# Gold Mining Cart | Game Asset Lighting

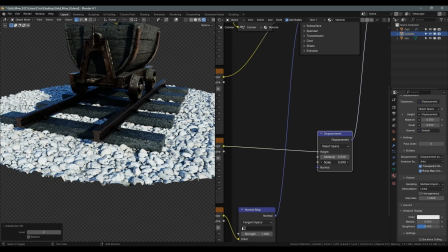4:09 But not so much that you can see lots of stretching in the texture.
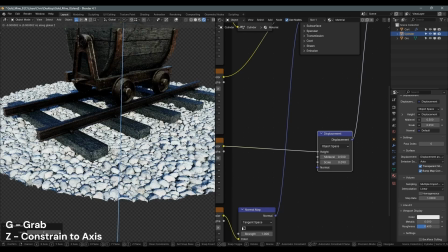4:16 Okay, that looks all right. Next, I'm just going to move it up slightly on the Z-axis.
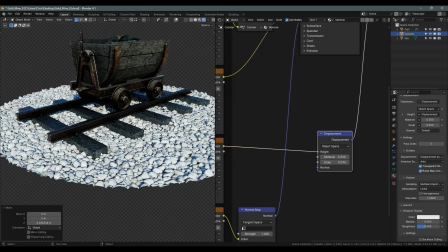4:23 GZ.
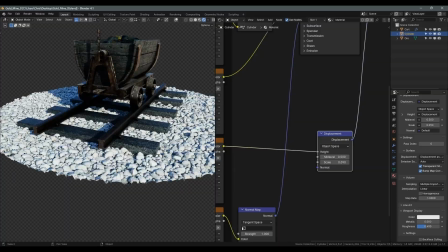4:28 Next, I want a sort of border to go around this, so I'm just going to turn on the overlays.
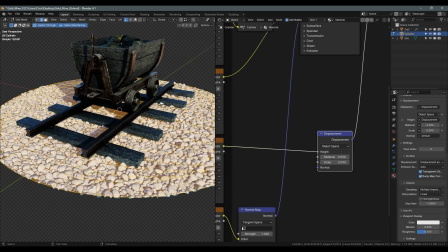4:33 And in edit mode, I'm just going to select the edge of this cylinder.
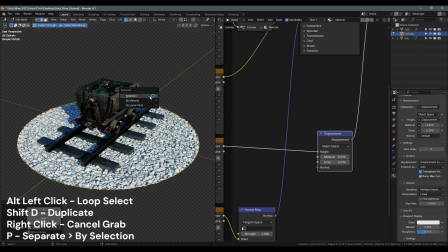4:39 Shift D to duplicate, right click to cancel the selection, and then P to separate by selection.
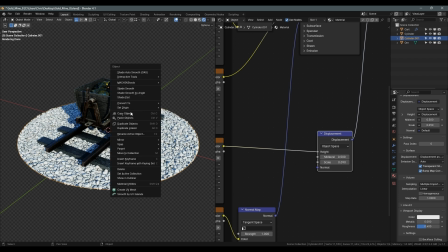4:46 Out of edit mode, I'm going to select that new object and convert it to a curve object.
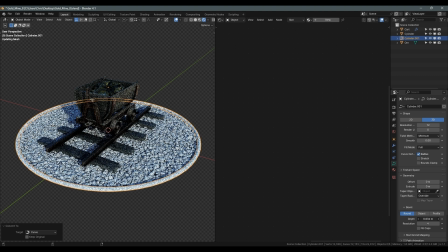4:54 Over in the bevel part of this, we can then increase the depth And if we change the resolution,
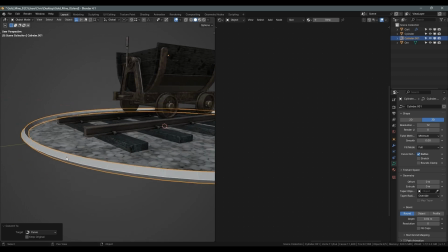5:01 just going to go back to solid view, change the resolution to 0, this gives us a 4-sided thing, and if we add 2 it will give us an 8-sided. And then I'm just going to convert that back to a mesh.
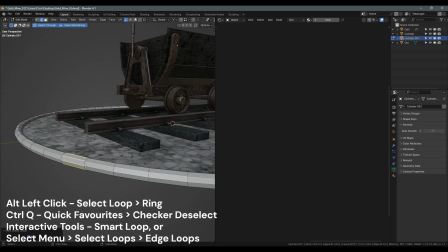5:16 Double click this loop and select ring, and then I'm going to use checker set deselect, which I've got set to the quick favorites menu, and just offset that by 1 and use smart loop and then delete those edges, and that gives us a nice even box frame around the whole thing.
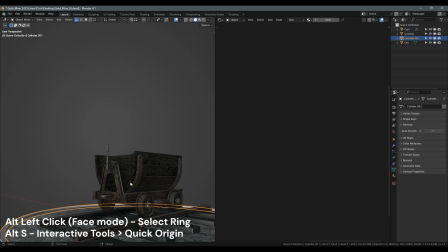5:34 Next I'm going to select this loop here and do a quick origin to the bottom, and then snap that to the 3D cursor.
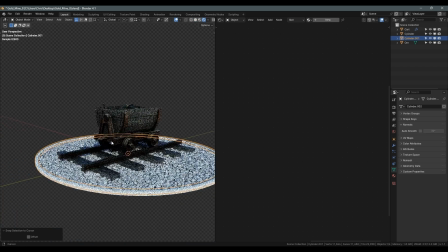5:43 Now this whole frame is sitting on the world 0 axis. Turn off the overlays again because we don't need the outlines.
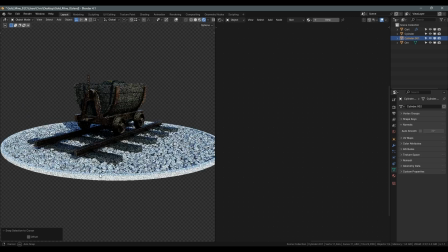5:53 Not worried about underneath for this.
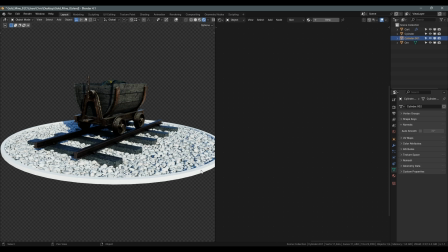5:58 Next I want to add some sort of material.
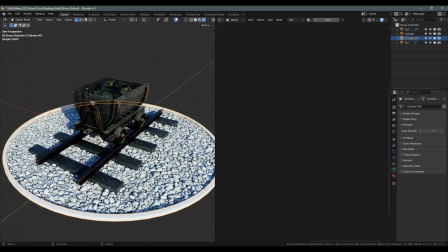6:01 Oh sorry, there's a piece of the gravel texture just poking through, so I'm just going to raise that up slightly on the Z-axis.
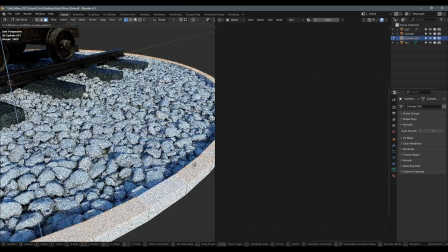6:10 It's not super important, but it's just irritating me, so I'm just going to get rid of that.
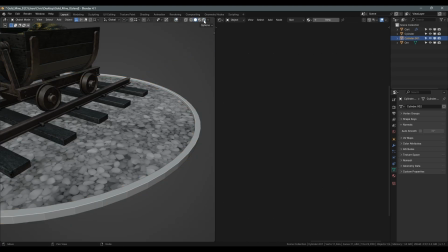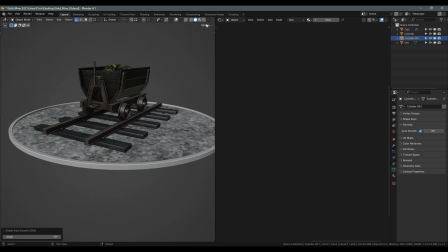6:21 And I'm just going to add in the auto smooth modifier just so we can't see the faceting on the sides.
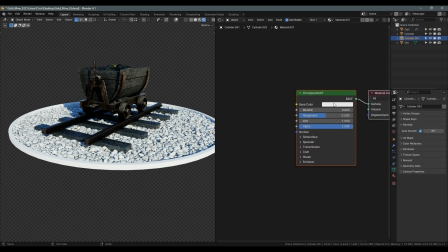6:26 Back in rendered view, I'm going to add a new material and just make this a sort of brown colour, just so it looks like a wooden frame of some sort.
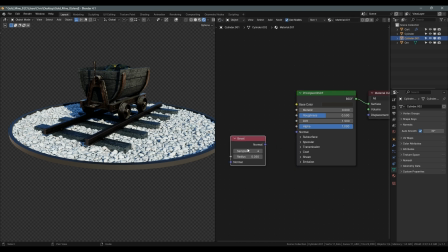6:42 Just going to add in a bevel shader just so the edges catch highlights and it doesn't look quite so 3D.
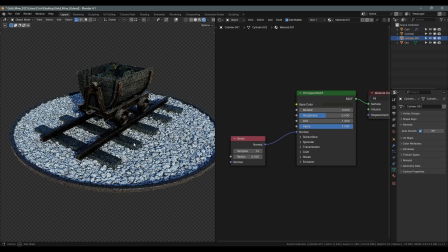6:51 And just drop the radius down slightly.
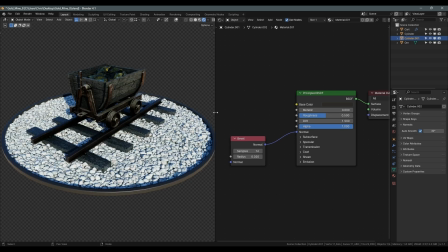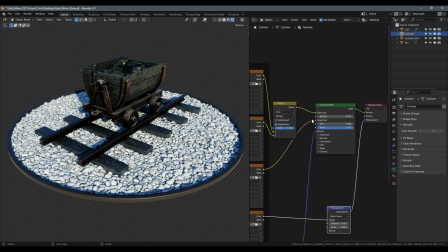Back to the material for the rubble, I just want to drop the brightness slightly because it's very white at the moment,
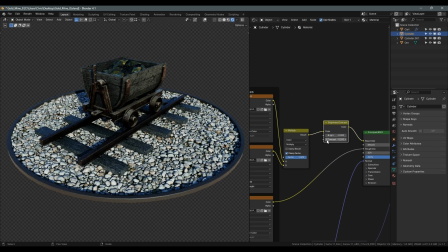7:09 so I'm just going to take some of the brightness down and then drop the contrast slightly as well,
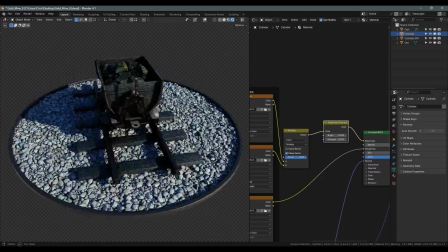7:15 just so it's a more even sort of greyish white.
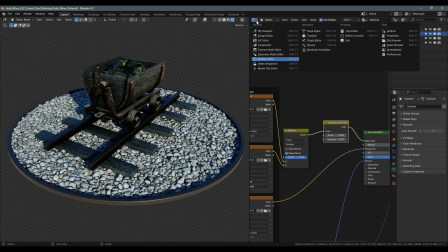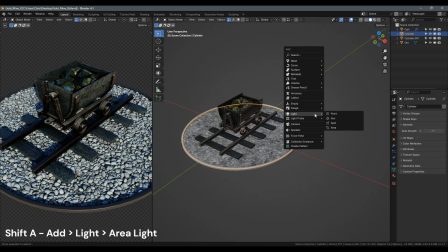7:25 And next we're going to look at some lighting. So the first thing I'm going to do is add in an area light and place that directly above where the ore is.
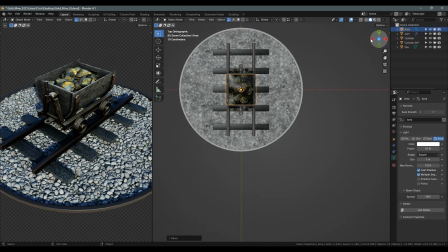7:38 You can see it lighting up on the rendered view on the left there, and then I'm just going to scale this slightly smaller than the edges of the crate,
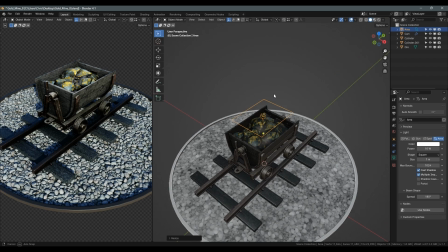7:49 just so it's focused more on the actual ore itself.
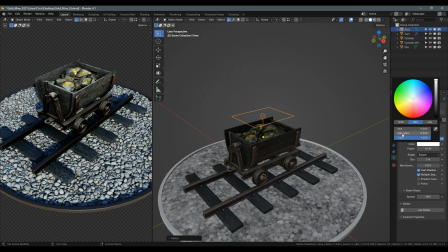7:54 And I just want to adjust this so that it's got a sort of an orange hue to it. And I just find that it helps it look more like gold, so that it looks
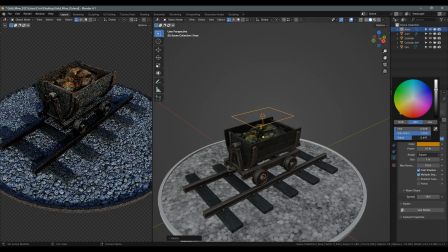8:07 more like something quite vibrant mined out of the earth rather than just a sort of flat yellow colour that it was.